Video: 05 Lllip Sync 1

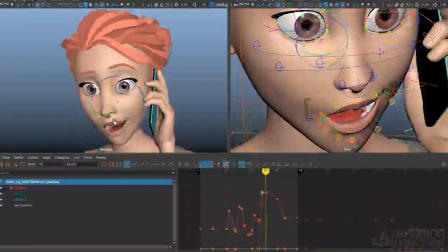[4:11]
And then she's coming back into that shape, so I'm going to need to close the jaw a little bit, but most of that's going to happen in the corners of the mouth. And then I'll let the mouth just kind of keep easing shut a little bit.
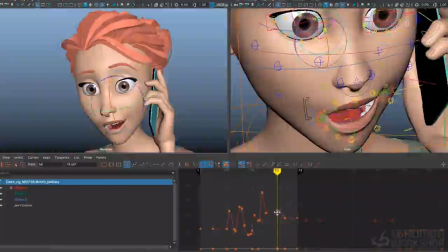[4:24]
Here, I'll do it in the spline here. Just have that be an ease in into a more closed shape. And then the jaw will relax a little bit closed here. I'll probably push that a little bit further towards closed.
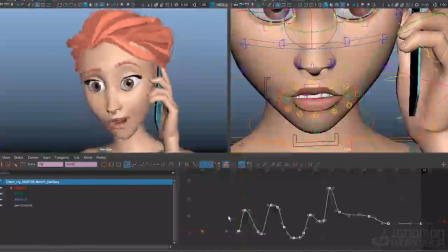[4:39]
And I'll go ahead and play this.
Are we taking this too far? Are we taking this too far?
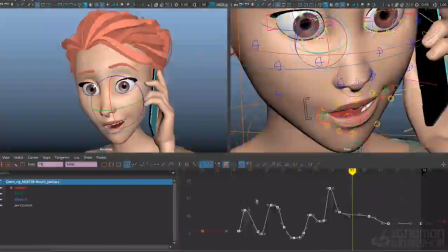[4:46]
Alright, I feel like the extremes are pretty much there, but the spacing in between the extremes is really linear and really soft.
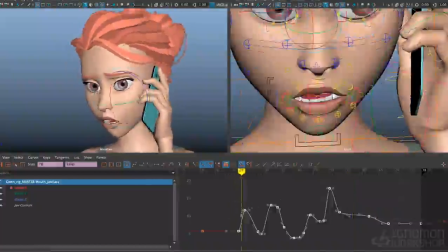[4:54]
When I'm opening the jaw, I really want to pop that jaw open, so I'm kind of exploding into my open shapes. So in between every pair of extremes, I want to put a breakdown where I favor the open shape.
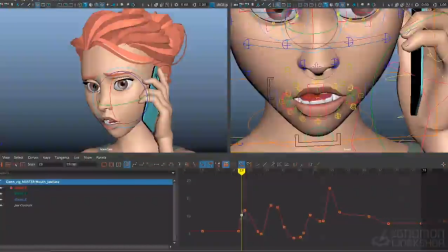[5:08]
So in this case, you know, for the ah, she's popping into that ah shape,
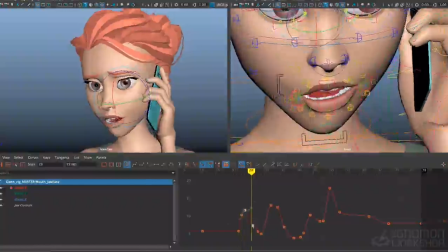[5:14]
ah, and I don't want to leave any linear transitions in here if I can. So I always want to favor one extreme or the other, usually favoring the open extreme when in doubt. So let's keep the mouth open a little bit here. For are we?
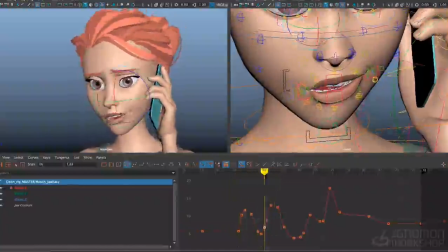[5:34]
I feel like I can keep that jaw closed a little bit longer for taking the T. Sounds like there's a little exhale on there, taking. And then I want to pop into that open shape for the ah, or sorry, for the A, taking.
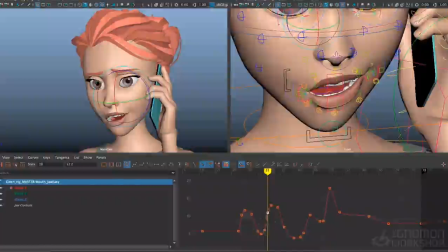[5:49]
So let's just pop that mouth open there by really favoring the open shape. As a general rule, I try not to have the jaw change directions on fewer than 2 frames.
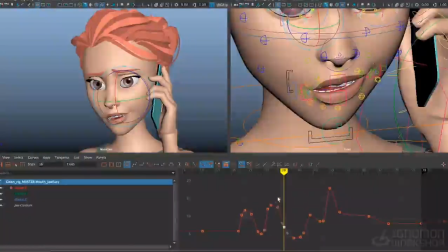[6:08]
So if it's traveling in one direction, it won't reverse twice, you know, in 3 frames. It's going to travel in 2 frames for any direction it's traveling. Otherwise, the jaw motion might get really chattery. And I may end up with some jaw animation on 1s,
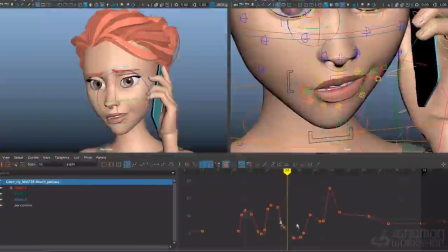[6:26]
and that's okay, because I want to keep it feeling snappy.
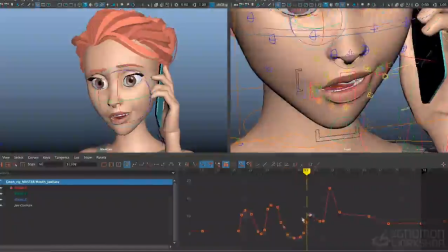[6:30]
Here again, I want to favor that open shape, so I'll just key that and build a little ease in there.
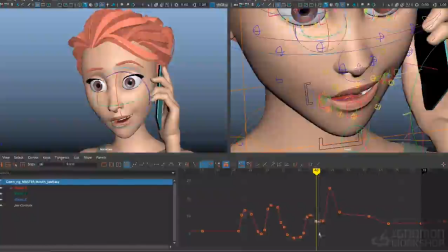[6:40]
And favor into that F shape, because she really emphasizes that F on far. I could probably even close the jaw a little bit more for that.
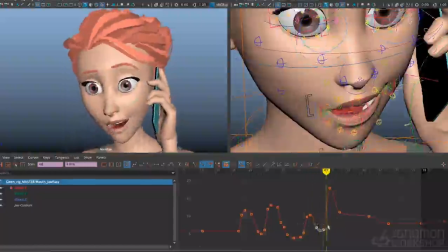[6:53] It's too far.
And then, but definitely on this far, I need to favor that open shape. When the dialogue's being played back, when the animation's being played back, we want the audience to read our extreme shapes, our poses. We don't want them to read the in-between so much. So always try to be favoring your extreme poses.
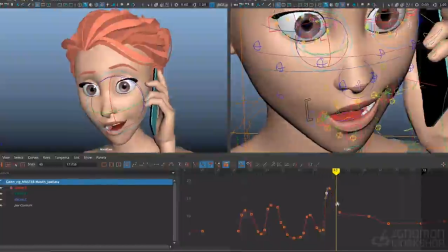[7:13]
And don't leave anything in linear in-betweens if you can help it. If you're not sure where to open or close the jaw or how many times the jaw should open,
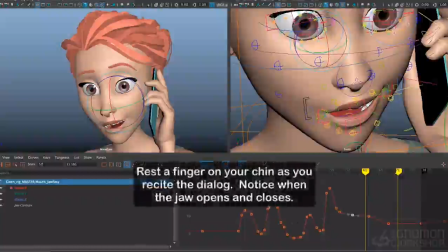[7:30]
a good simple test is to put your finger on your chin and then say the dialogue along with the character and feel where the jaw opens and closes. Chances are you don't need to open the jaw as often as you think you do. Sometimes the jaw can be making a vowel sound as it's closing instead of opening.
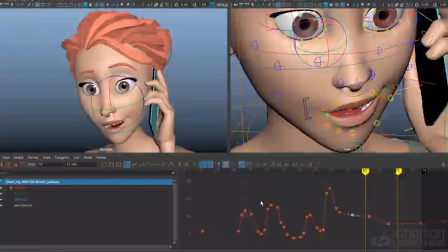[7:47]
For example, if you say the phrase, get on the bus, you might think, well, there's 4 vowels in that. Get on the bus. 4 syllables needs 4 jaw opens. Actually, all you really need to open is 2 times. For get on, for get, the jaw doesn't really need to open. For on, obviously the jaw opens.
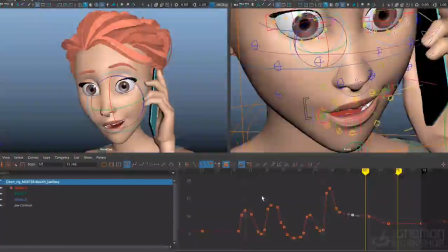[8:07]
The, as you say the jaw can be closing, and then bus, it'll open again. So close, open, close, open. Get on the bus. Only 2 opens for get on the bus.